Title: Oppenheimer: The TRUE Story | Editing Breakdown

He hasn't half as much blood on his hands as I have. You just don't go around belly aching about it."
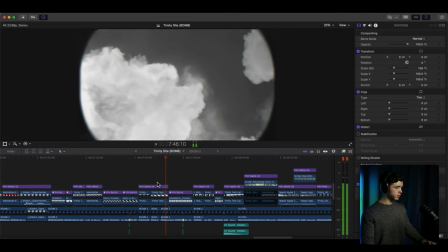(32:58) Crybaby scientist is what Truman called Oppenheimer.
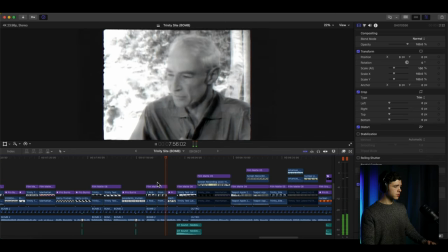(33:01) If Oppenheimer were alive today, he'd be glad to hear that since 1945, the nuclear bomb has never again been used in war.
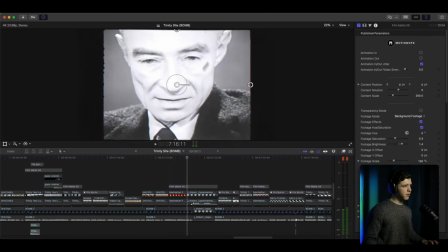(33:10) Nuclear weapons officially...
So we've got the frame around here, like the other shots as well. And the audio here, you know, raises.
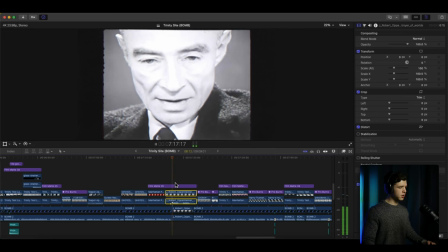(33:24)
The volume goes up.
Now I am become death, the destroyer of worlds.
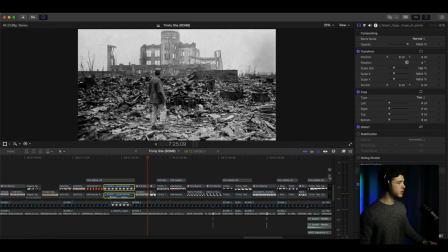(33:31)
And then we got some slow zooms going on. More slow zooms.
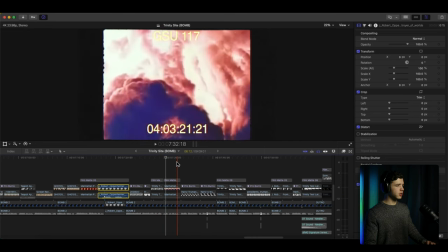(33:37)
The B-roll, like normal. Some zooms.
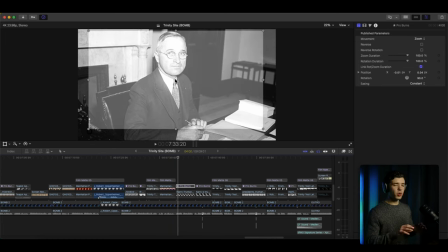(33:41)
And I positioned these on the focused area that obviously I want you to focus on. And so the box is focusing.
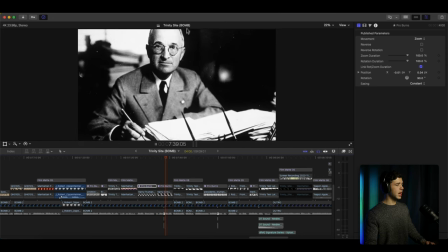(33:54)
And then zooming out from... So it was focusing in this area, and then it zooms out from the same area that was in the focus point of that zoom.
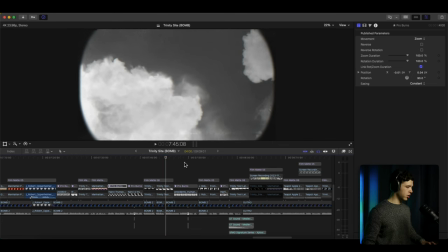(34:06)
So your eyes aren't looking, you know, all the way across the screen. Because if I used a photo
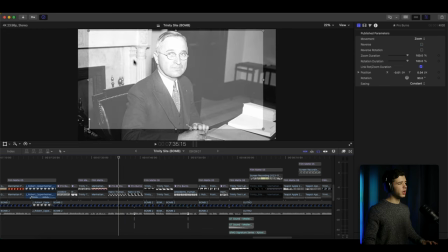(34:12)
of him over here, and then we're zooming in over here, then it would be a little bit, it would feel a little bit,
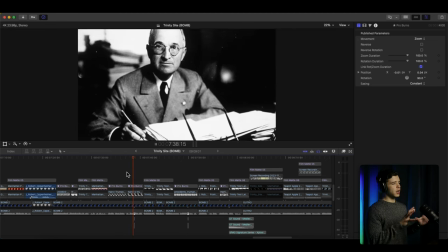(34:22)
just a little unsettling, like on the eye, because just looking at a different spot is just a little bit awkward. And so you want to make sure that if you're transitioning,
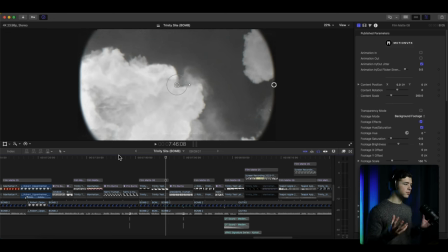(34:36)
it's in the same focus point, and try your best to make it in the same focus point, so the viewer isn't looking all over the screen, you know, wondering, what am I supposed to be looking at? So again, let's zoom in.
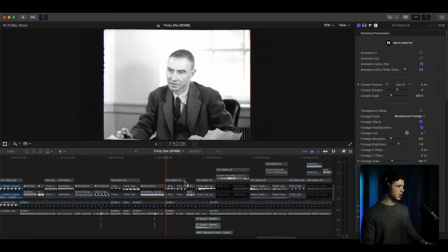(34:57)
And then more B-roll here.
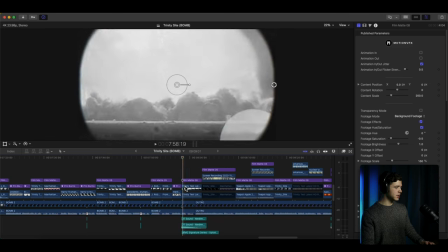(35:03)
the explosion with the sound effect.
Has never again been used in war.
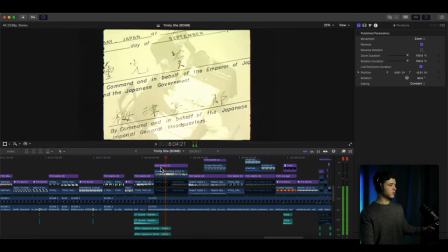(35:12) Nuclear weapons officially ended World War II and prevented an American full-scale land invasion of Imperial Japan, no doubt saving millions of lives.
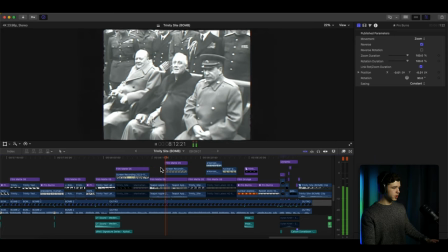(35:20) The prospect of mutually assured destruction kept America and Russia from plunging into open hot war during the Cold War, saving millions of lives.
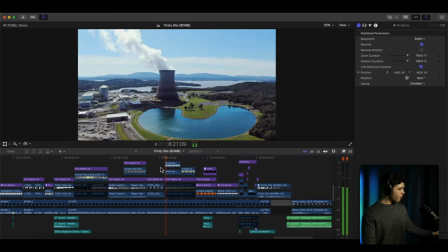(35:28) There's no way of quantifying exactly how many lives have been saved by nuclear deterrence and how many lives have been made better by the greater study of nuclear sciences.
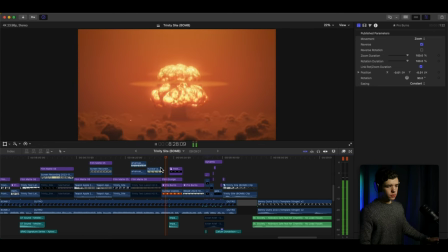(35:36) It's worth asking, has the atomic bomb served as the greatest weapon of peace ever created?
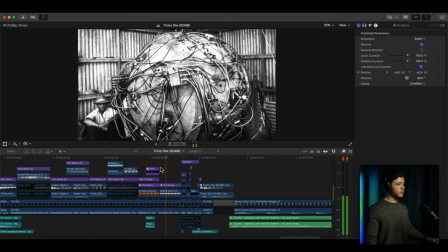(35:42) A creation that inspires, fascinates, and haunts us to this very day.
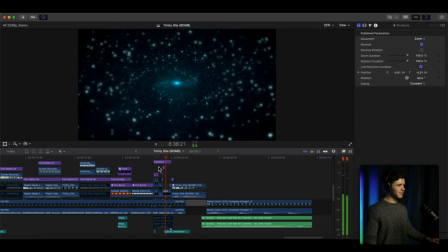(35:46) The splitting of the atom at the center of the universe all happened right here in the middle of nowhere.
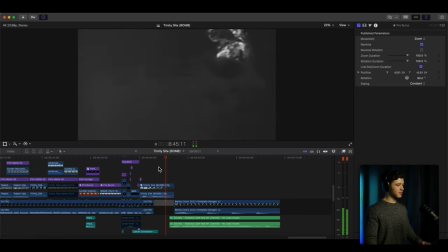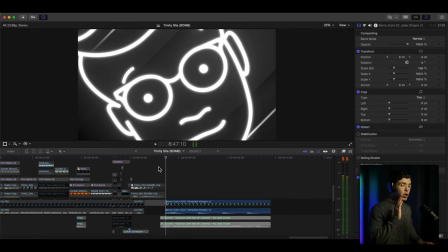(36:00) Boom.
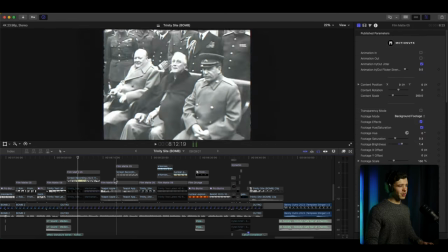(36:01)
So we go back, we got some B-roll, and you'll notice there's a lot of the framing going on with these clips because it's changing
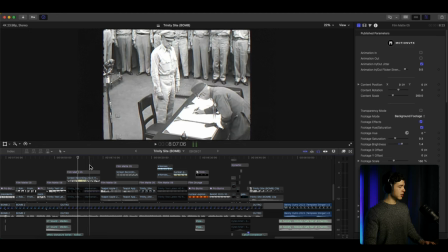(36:11)
for the different styles, obviously, going over, talking about all that stuff,
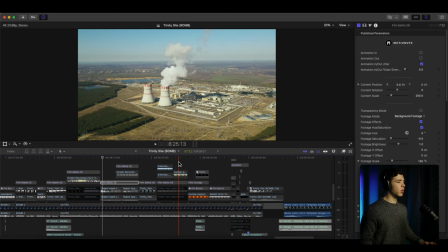(36:19)
and then just some B-roll going across there.
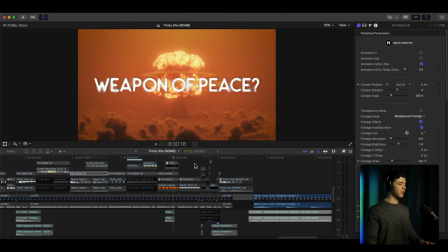(36:25)
And then again, you got an impact here, weapon of peace. Question mark, highlighting what he said.
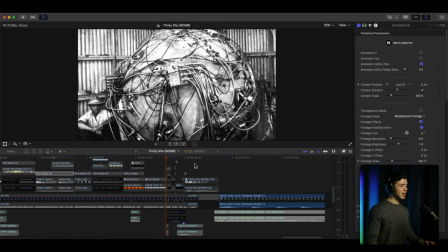(36:34)
And then one of the
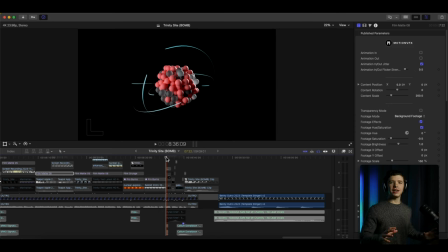(36:38)
cooler parts of the video that I enjoy is at the very end, really ends the video off right, is
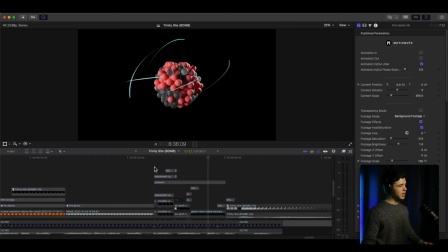(36:49)
you got the atom back, you know, breaking, splitting, and then it zooms out. We got this warp effect that zooms out.